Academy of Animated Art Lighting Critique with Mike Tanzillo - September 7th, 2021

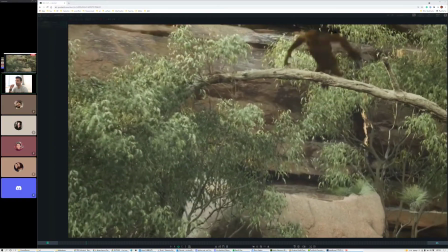Hello, everybody, and welcome to your Tuesday lighting critique for everyone in the States.
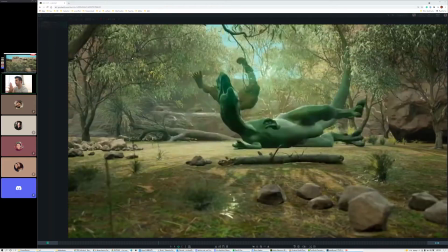I hope you had a long, lovely holiday weekend.
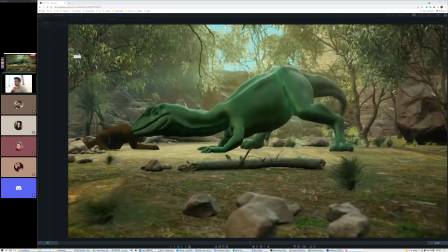We're going to start with Kat's project here, and this is a early preliminary thing.
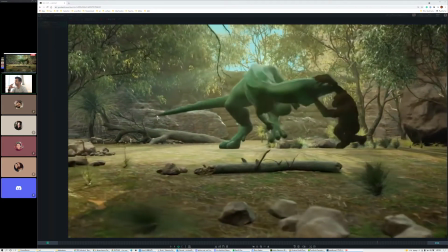We were just chatting about it. So Kat's just looking, we're going to be updating the shaders on the characters.
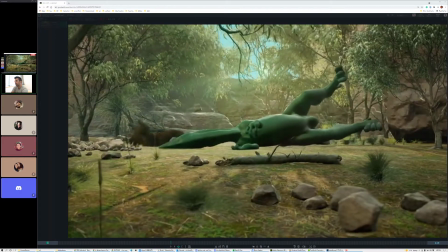But out of the gate, Kat wanted to talk about the camera, just kind of because she's doing the camera movement, the general time of day, that kind of stuff.
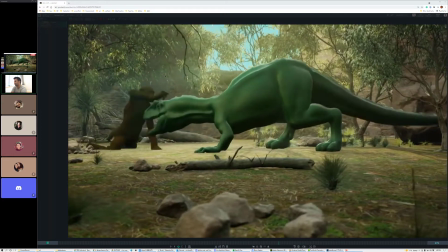She watched Jurassic Park as reference,
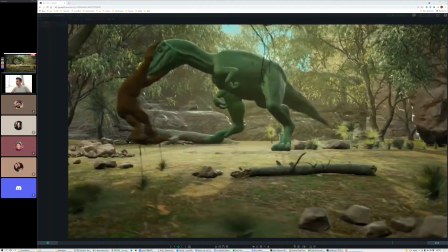and we were talking about she was talking about the brontosauruses popping up out of the trees as reference, and kind of keeping this more midday.
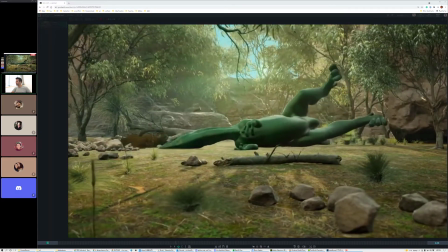I'm saying all this because I want her to talk less because she's driving somewhere, and I don't want her focused on what I'm saying.
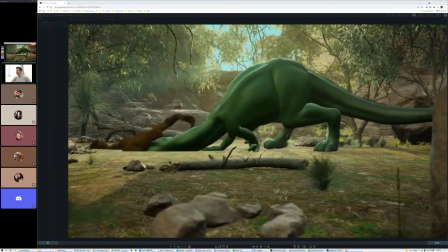So Kat, please don't listen to me. You can watch the recording later. I promise that I'm actually recording.
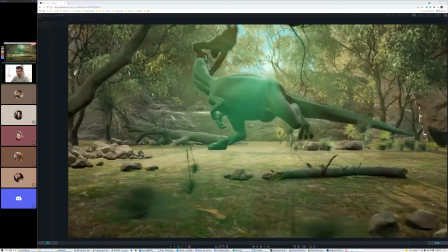I think. Let me double check that before I say that for sure. Yeah, we're recording. Okay, cool.
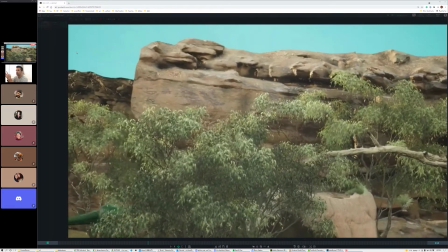So my first reaction to this is that
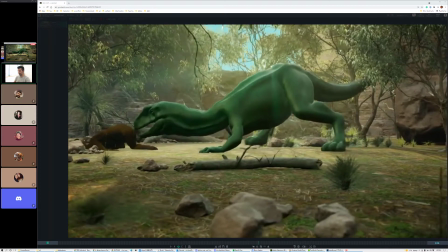there were two things that came up to me. One was the space.
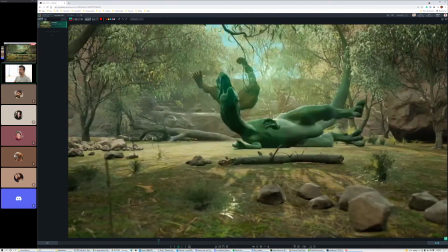I mean, I guess I could kind of there's just not a lot that ties the two spaces together.
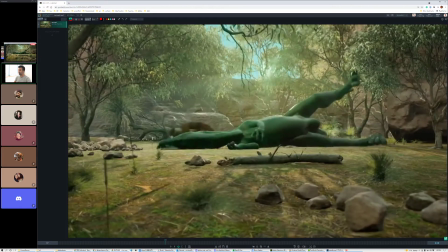And so I think one of the things that you want to look for in the lighting
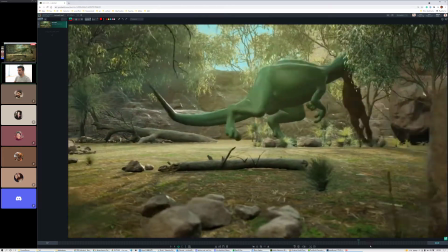is the opportunity to really kind of set the stage a little bit to tie these two shots together.
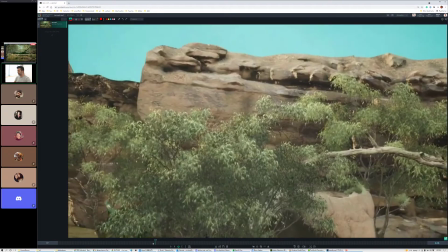Mostly because and actually I'm looking at this,
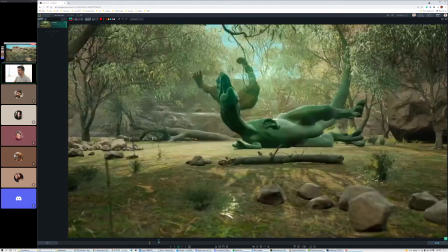I didn't even realize that down here was the dinosaur behind that tree.
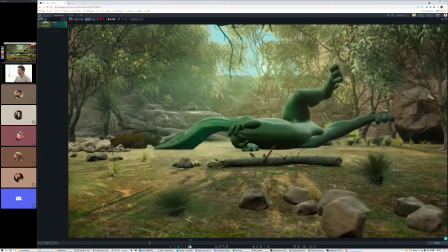It almost feels like we should just move that tree so we can see what's going on.
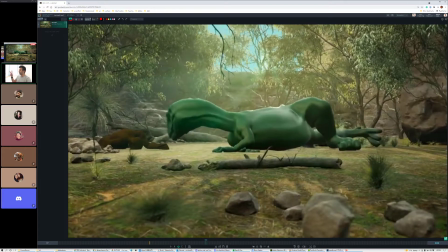Because there's two things, there's one of two things that are kind of going down. You either
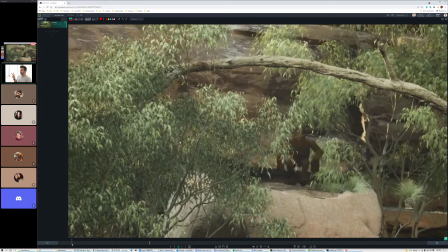want this to feel, because this is the audience is introduction, monkey swinging, going up and going down.
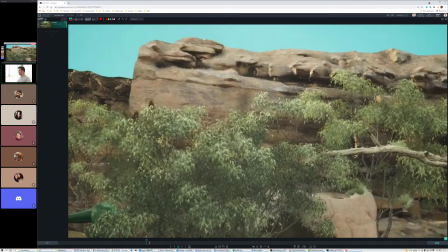Right now, it just looks like a monkey just hanging out in their natural habitat.
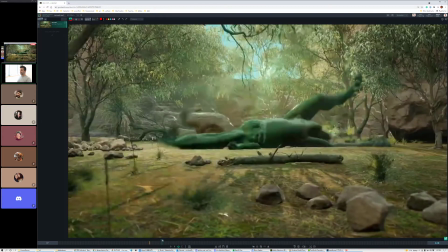But then we see it's actually attacking a dino,
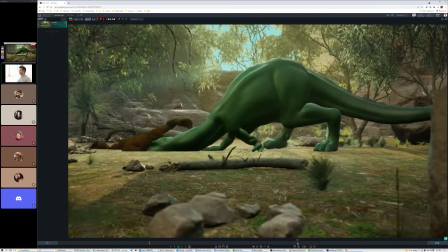which is a real shock, considering that I don't think those two things live together at the same time period.
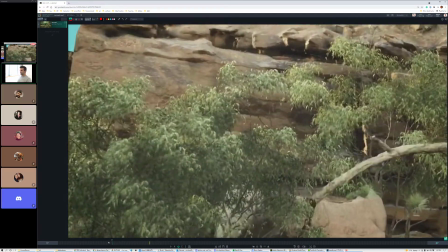But my thing is that so it's either needs to be a surprise that's what's happening,
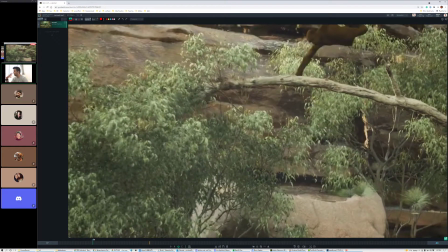and really that happens when the monkey itself is surprised, but it doesn't look like that's the case.
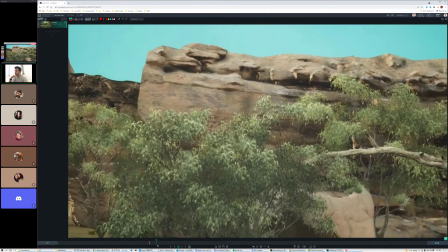It looks like the monkey is on the prowl. So I'm questioning why we would half hide the dino down here.
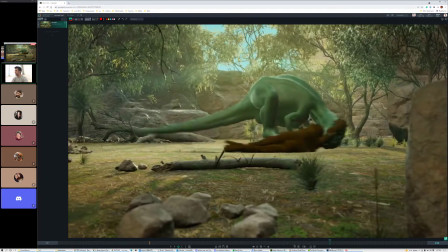I feel like we need to be in on it and see it actually go down.
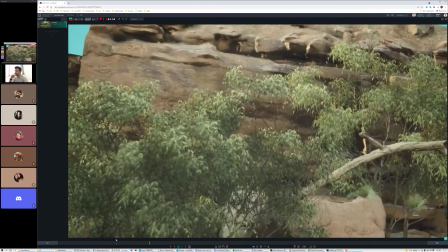A small thing that you want to watch out for with the camera move is to not allow.
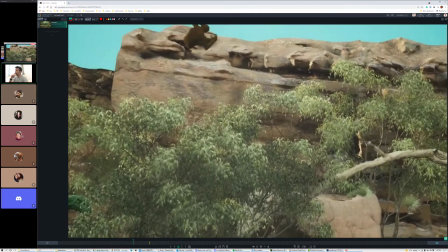You can allow the monkey to go out of frame a lot or none at all, but to do it a little bit is problematic.
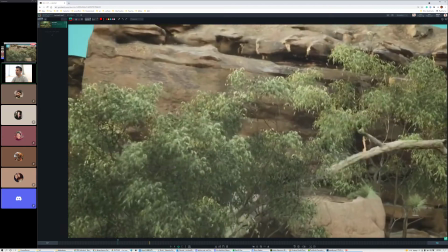So I would say, you can,
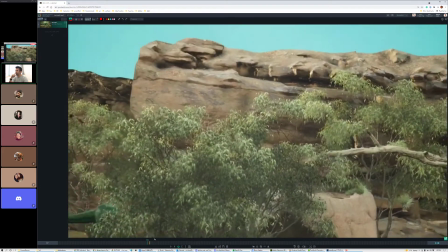because right now the camera is just pulling back, and I think you can follow the monkey a little bit,
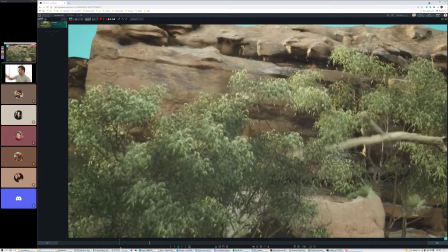with the from the point of view, as it at this point it's imagine you're a human,
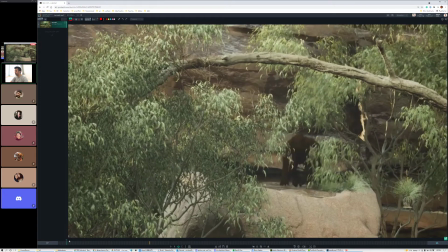just like a regular person.
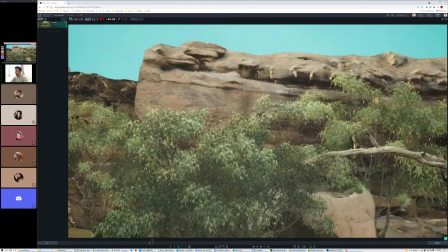You're watching this, and you watch the monkey go down, then you watch the monkey go up, and then you can kind of follow your eye down here and whether or not that's seeing the dino or
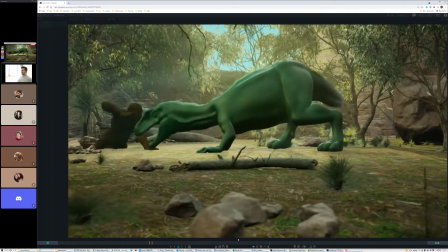not. In terms of this camera move, I don't really have any
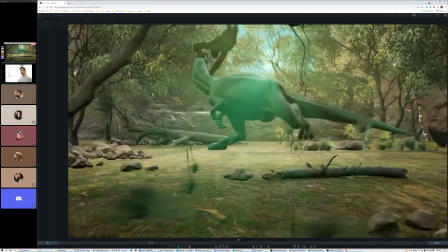big notes on it. It actually feels pretty.
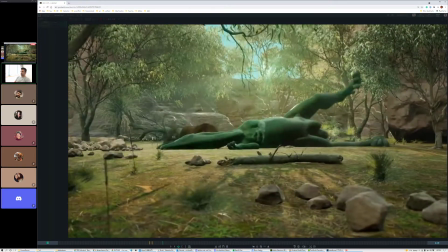Please, somebody else, if somebody else has some more camera experience than me, I actually think that this feels pretty good from a camera motion standpoint.
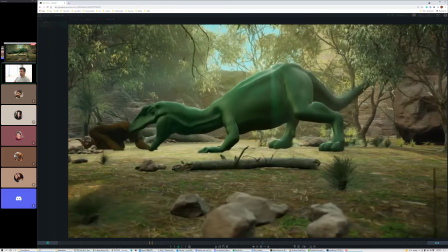It just kind of glides one way,
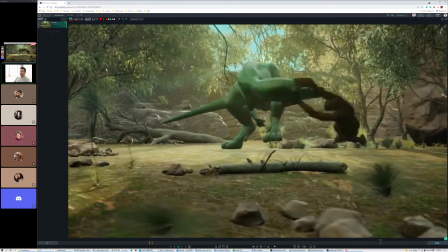slows in, stops, and then I think it's good.
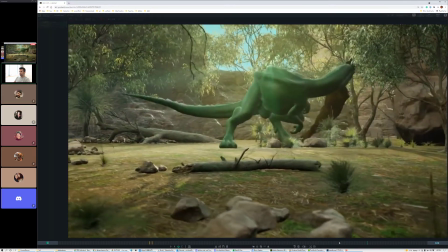It comes back the other way a little abruptly, but I think that's actually okay given
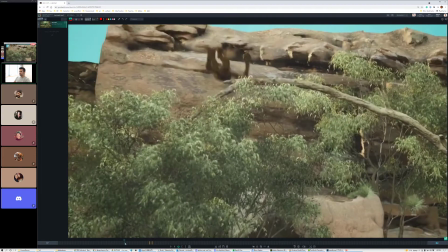because the camera.